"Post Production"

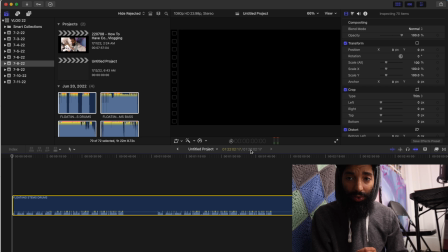That is a lot to go through when you are editing through. So if you can be as concise as possible with what you're doing with your shots, it makes your post-production process so much simpler. So coming back over here, like I said,
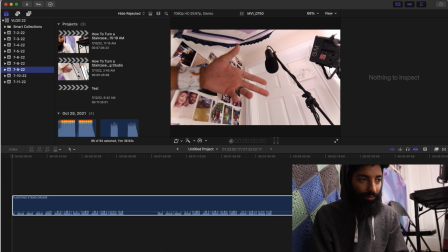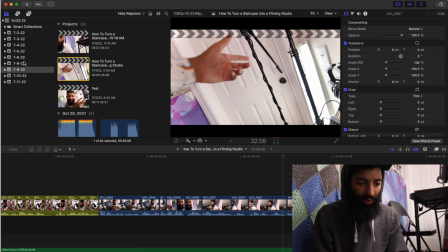this, I think I need to go here, test.
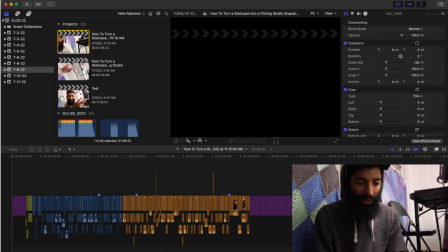This turned out to be, I think, roughly 6 minutes in total, which I was happy with.
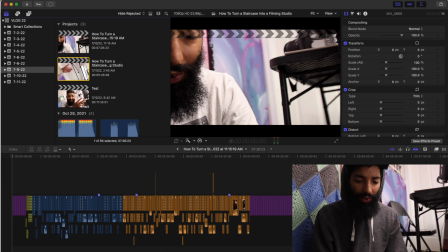And so I pretty much cut it down in half. Now, a couple of tricks of how to cut down your footage. Go Rainbow Wheel.
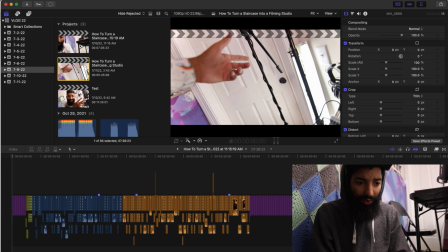Go Rainbow Wheel, you've got this. Alright, so here we are.
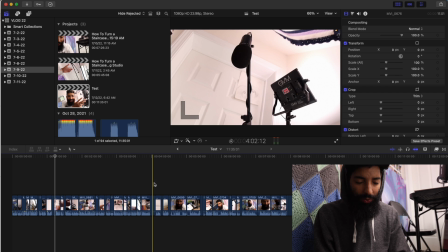We have 11 minutes. What I did structurally was I set a timer for 10 minutes, roughly about here.
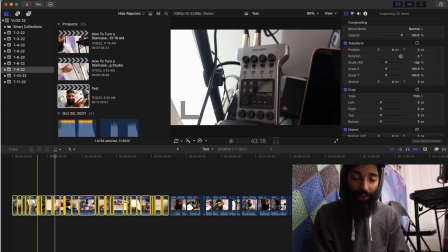And I said, okay, in 10 minutes I'm going to try to talk about said subject as fast, as quickly as I can, and move as much as I can.
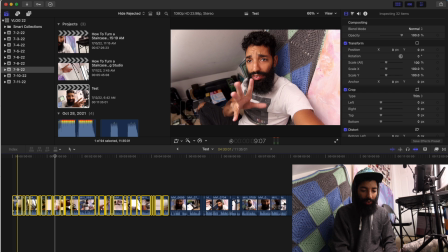So that's what's happening here. I'm talking about something, then I'm moving, let me just play it so you can hear. What is up, guys?
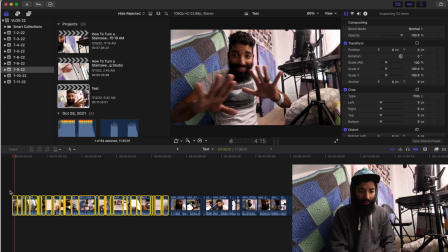Welcome to the brand new tiny office, the tiny studio.
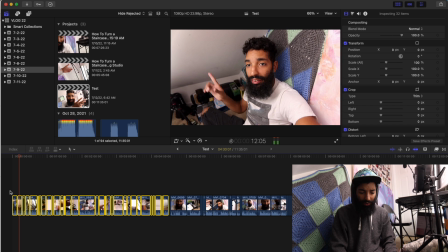This girl is literally the staircase closet in my house.
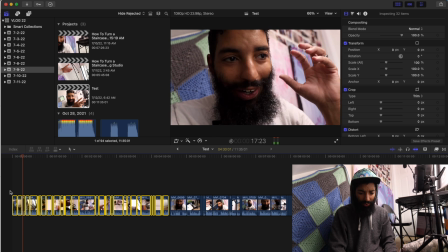So it's a Harry Potter studio, and I love it.
Okay, so plenty of things that I would change in this moment, but that's pretty much what I was doing.
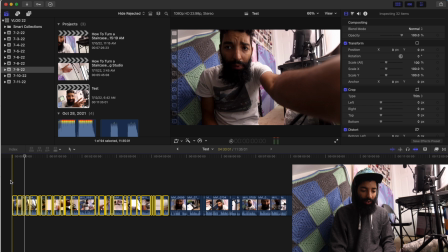I set a timer. I said I'm not recording more than 10 minutes on this, and it looks like it took me, with this,
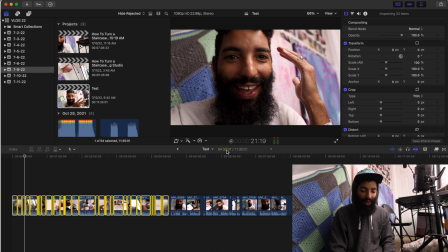though it was 10 minutes, I got about 4.5 minutes of footage out of me changing angles.
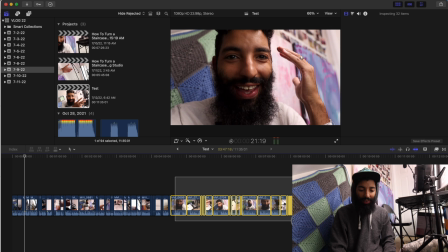I then did that again, right here,
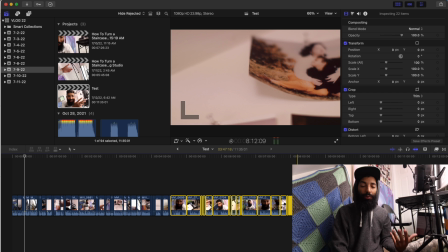and I just like tried to think of a different way to present this information, and that was that.
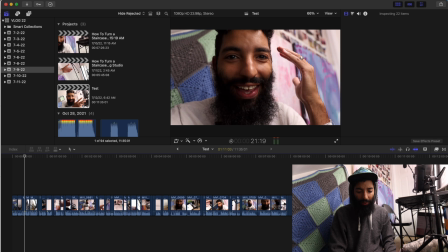Then lastly, I put on my nice sexy B-roll lens,
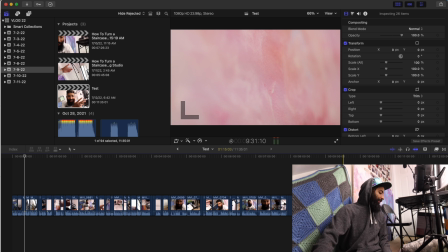which is somewhere not here, but I put on another lens.
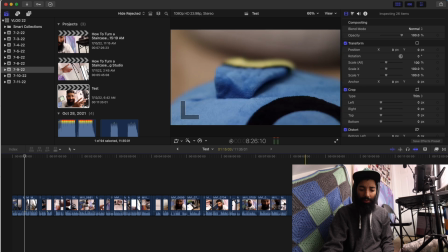This isn't the same lens. And I said, okay, let me shoot like some slow-mo here.
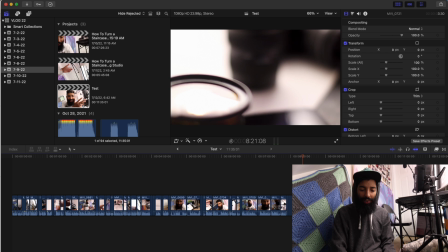This is kind of what that looks like without any slowdown or any edits.
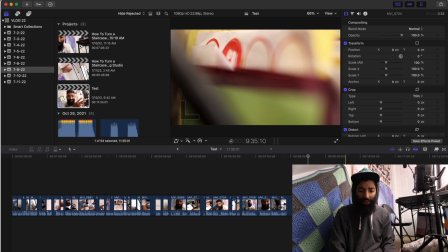Just around the studio. And so I did that for 10 minutes and got about 2 minutes.
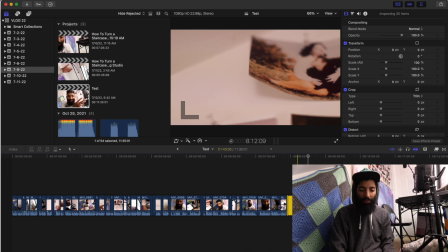That's interesting to know the amount of time that it takes me to get maybe some good B-roll comparatively.
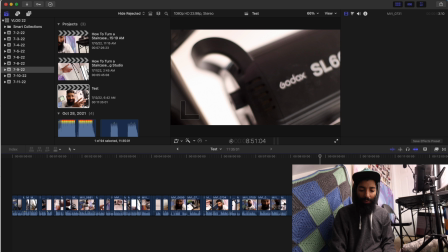And then lastly, I came back in after I thought about it.
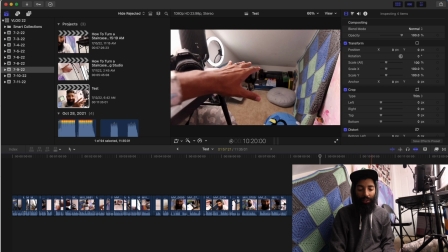I was like, I actually need to throw a little bit of how-to value in this, because I was more doing like a tour of the thing.
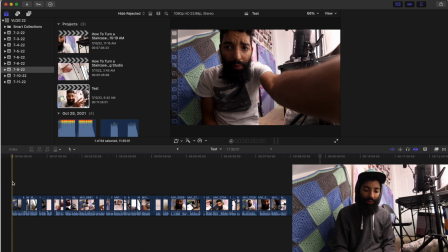So now, to editing, and this will probably be the biggest takeaway maybe of this film for you, is, at least for me, Herx is at the door like chilling.
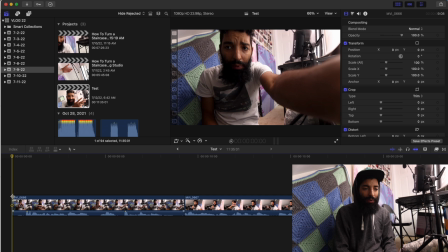At least for me, I want to make this as dense as possible for content, and so I don't really want any dead space, right?
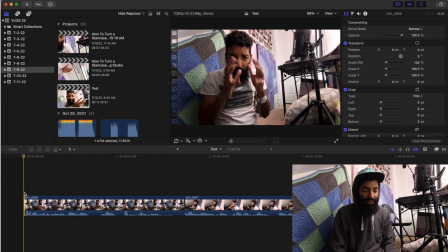So I'm going to cut that out right there, and then I'm going to listen, right? And anytime I make a pause, it's probably where another cut needs to go. So listen, let's make this a little bit bigger.
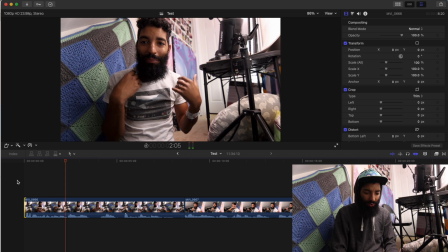What is up, guys? Welcome to the brand new...
So right there, see, welcome to the...